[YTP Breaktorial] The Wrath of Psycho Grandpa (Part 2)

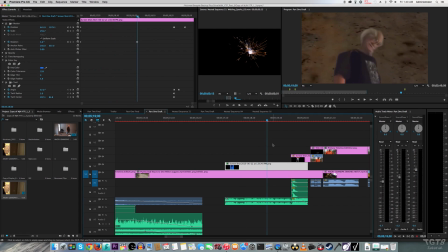[8:19]
And again right here, I used position to make Aang Grandpa rise up,
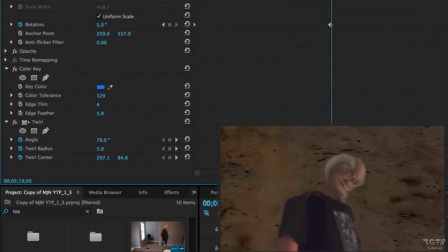[8:22]
but I also applied the twirl effect to make it look like Aang Grandpa kind of screwed up his face when he screamed that loud.
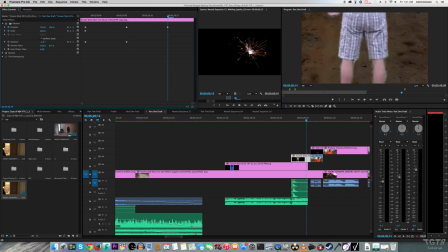[8:29]
And to make Mr. Ridgway drop out from the sky, I animated him using, you guessed it, position.
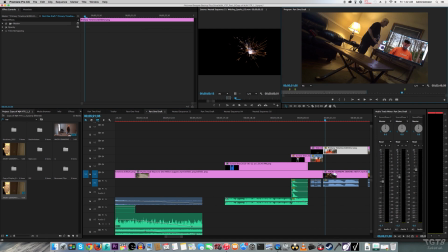[8:35]
And I think the last part to go over is where Mr. Ridgway appears on the TV saying, I won.
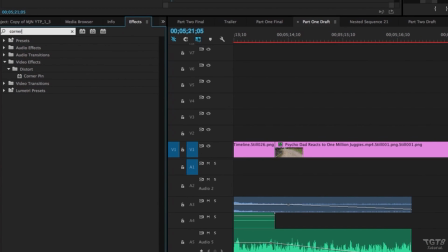[8:41]
I actually used Corner Pin to make it look like he was actually appearing inside the TV instead of just regularly
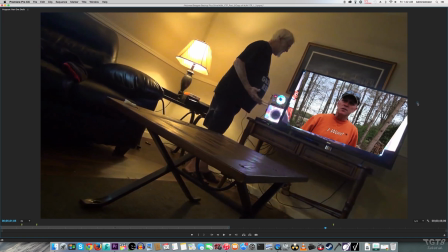[8:48]
positioning him in front of the TV because I really didn't feel that that looked very good in my opinion. So I found out about Corner Pin and I used that and it actually makes it look like he's actually in the TV.
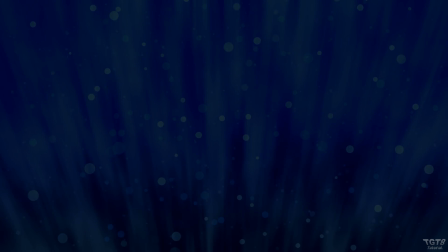[9:02]
And with that I think we're finally done. I can almost guarantee that some of you are probably thinking, what the hell? But hopefully this video wasn't too vague.
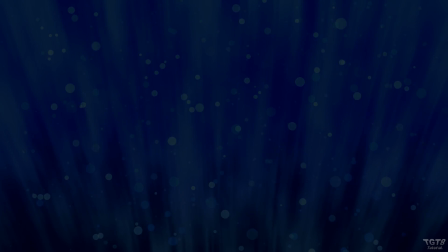[9:14]
I know it's quite a lot to take in, but once you start making YTPs, you'll start to understand just what I'm talking about.
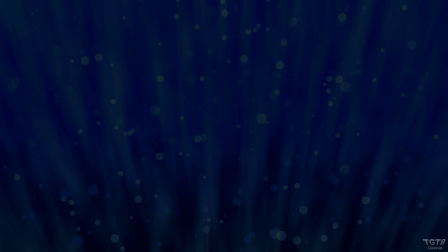[9:21]
But I hope you all are liking this series.
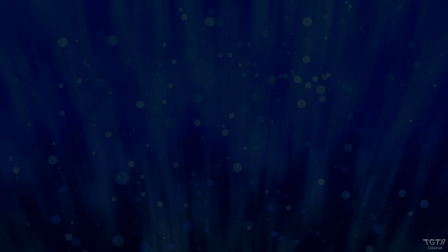[9:24]
If you are, then leave it down in the comment section below, and if I get enough requests, then I will probably do this with some of my other YTPs, including the Markiplier one, and the angry grandpa gets haunted by creepypasta ytp but anyways before i go i am already working on another ytp
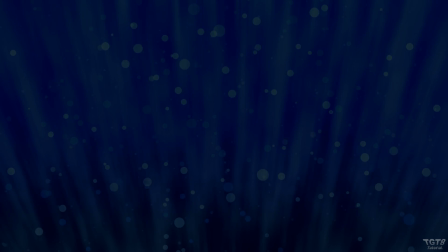[9:41]
and it's the second part of the wrath of psycho grandpa a lot of you all have been saying
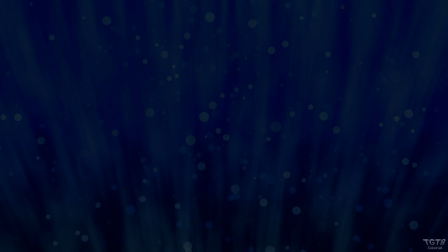[9:46]
that you want a sequel to that and i'm working on it i hope to get that out as
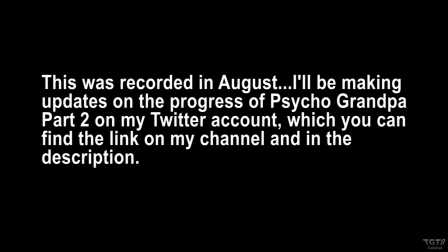[9:55]
but anyways that's pretty much it for right now i hope you guys enjoyed this wrath of psycho grandpa ytp breakdown and i guess i will see you all in the next video